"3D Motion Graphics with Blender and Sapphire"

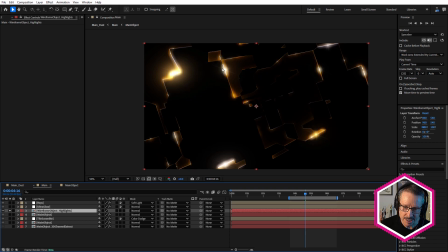991s
So it looks a little strange, and we're going to go into this comp in a moment, but this isn't being scrambled.
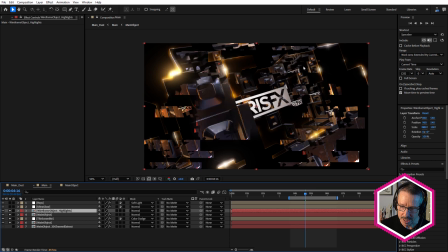997s
So with all of these three together, we get that. So we're getting a much better sense of that 3D object.
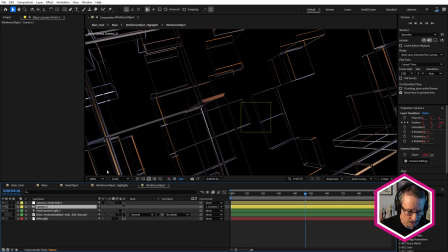1005s
Let's go into this wireframe object and right into here and take a look. So there's our wireframe we saw from Blender. Remember, it's exactly the same as the main object. I just deleted those faces and I used the wireframe modifier.
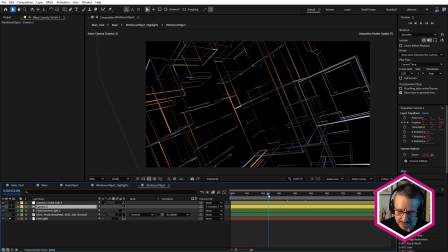1021s
And it's using the same lighting. You can see it's beautiful how it's picking up that HDR. Now, how am I getting the same animation? Well, I've got a camera and an orbit null in the main object comp, and I've got the same one here,
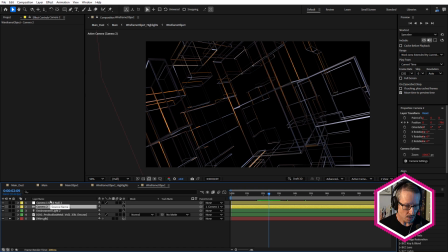1036s
but in order to keep them linked, all I did was, come back to the main object,
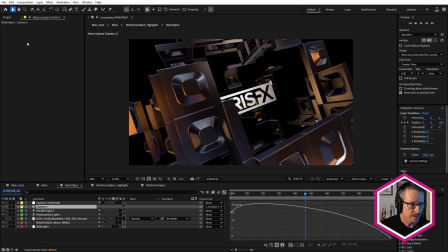1043s
select the main camera, and choose Edit, Copy with Property Links. Okay, then I just pasted that into the wireframe composition,
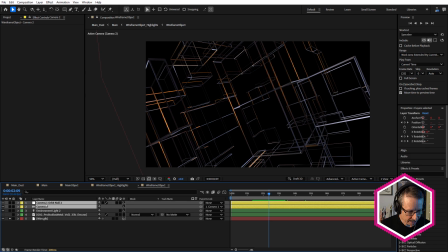1054s
wireframe object, and if I just press EE, you can see everything is linked up via expression. So any changes to the camera orbit null or the camera in the main object comp will get reflected in this comp. So it just keeps everything together. So if I decide to make any changes later, I'm not going to break the look because these have to be in sync, right?
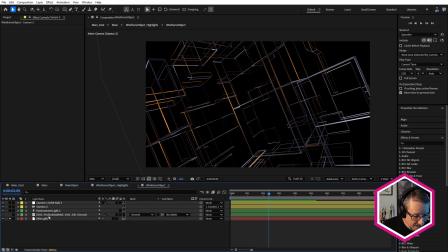1073s
They have to match exactly. And everything else is the same. Same HDR and same environment light.
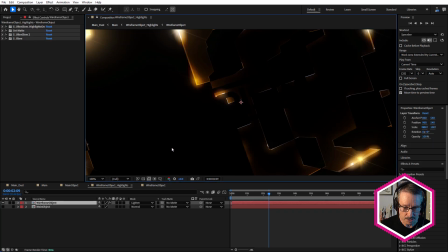1081s
Okay, so let me just come back to here and let's break this down because it looks a lot different, doesn't it?
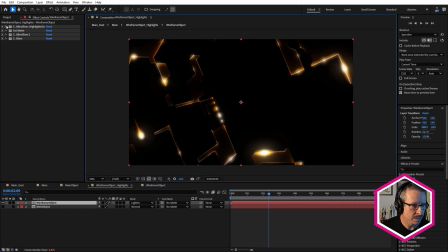1087s
I'm going to just turn all of those effects off. So there's our base wireframe, and at the top we have Ultra Glow, and this is the secret sauce for this.
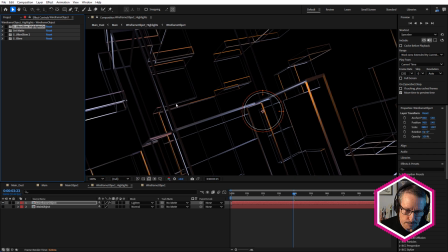1097s
What I wanted to do was I wanted to have glints of light moving along the wireframe, and I was thinking, how am I going to do that in 3D?
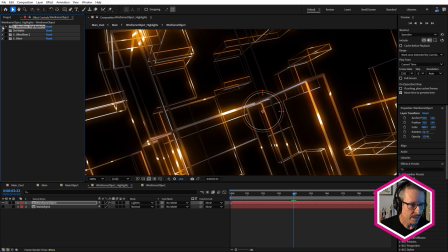1105s
And then it occurred to me that Ultra Glow has this option down here, highlights.
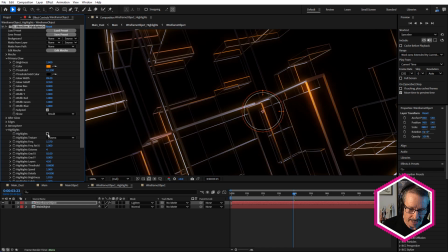1114s
So let me just turn that off and on again and see how we get these highlights moving across it.
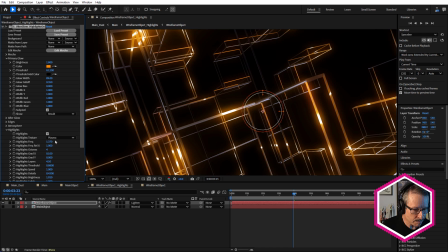1121s
So these are animated highlights based on the highlights texture. You've got plasma or micro, and they're animated, so they're moving along the model.
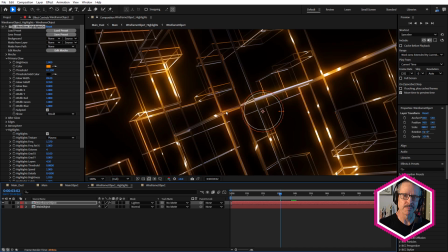1130s
So they're not moving in 3D space, but they're moving along where the pixels are of this layer.
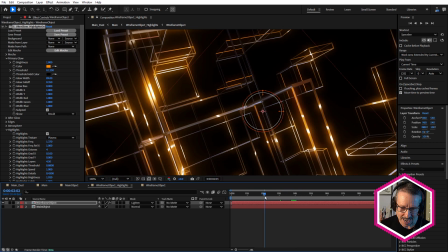1137s
So it kind of looks like they are moving in 3D space because you can see them.
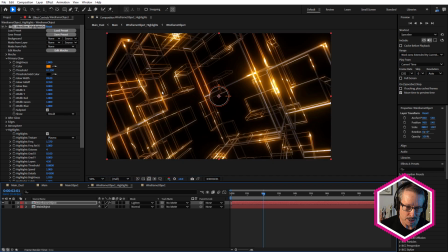1141s
You can see them in the distance and you can see them in the foreground. But it's really just being laid over the top.
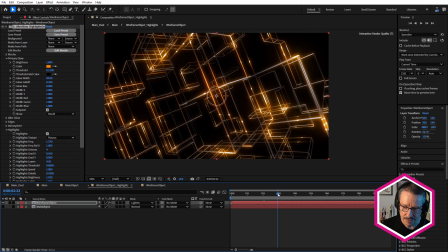1147s
And look how it's giving it that beautiful glow. Really, really nice.
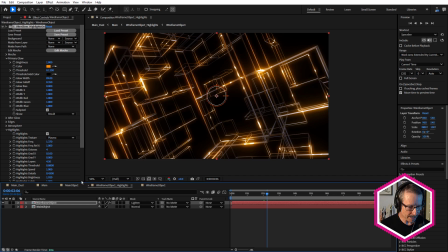1153s
And once I did this, I thought, that's fabulous. But if I'm going to lay this over the top of the main object,
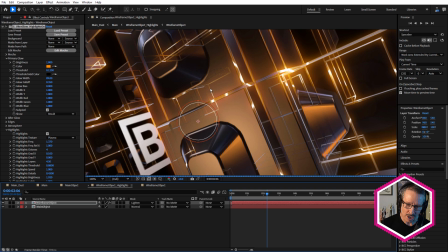1162s
then you're going to see all the background wireframe on top of this, and you're going to lose the effect.
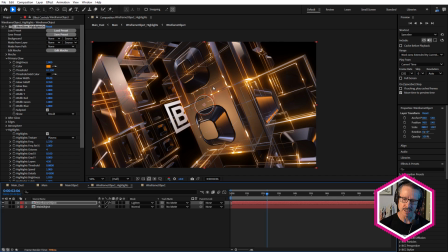1167s
So I had to think of a way to be able to get those nice glints, but not have this looking like two layers laid on top of each other.
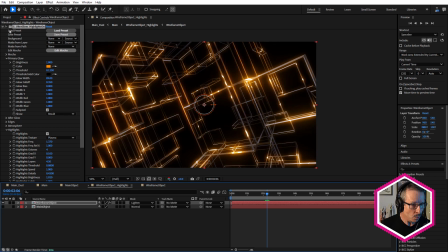1176s
So what I did was I used Set Matte.
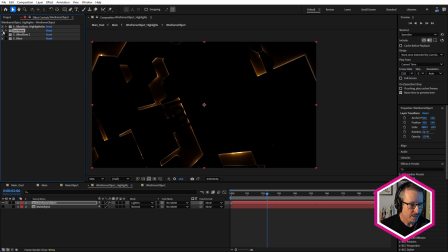1181s
So with Set Matte, this is why I've got the main object in here, because I used Take Matte from Layer, Main Object, and inverted the matte.
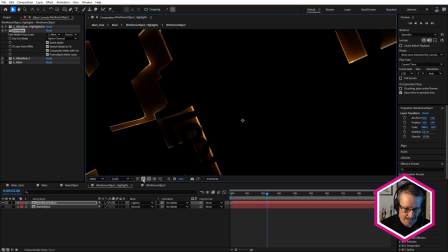1190s
Okay, so now we're cutting that out, And if we turn the background on, turn that object on,
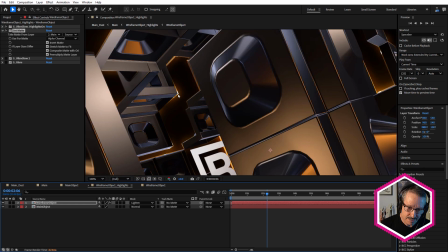1201s
see now we're getting the little glints, but because we've cut it out with an inverted matte,
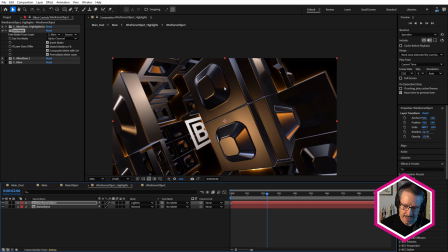1207s
we're not getting the parts that are cut out over the top of the main object,
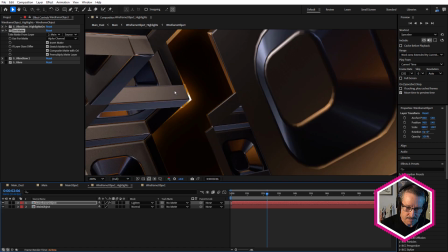1215s
which is really nice. But one of the problems here now is that we're not getting any sort of glow on top of this main object.
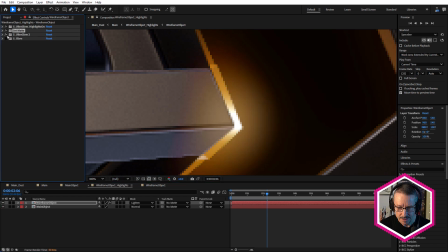1223s
So that was easy. Just use Ultra Glow again. See, by putting another Ultra Glow effect on top, now we're getting that glow on top.
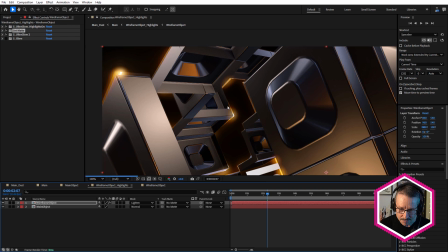1232s
So I really feel like those glints are moving around like a wireframe edge of this model.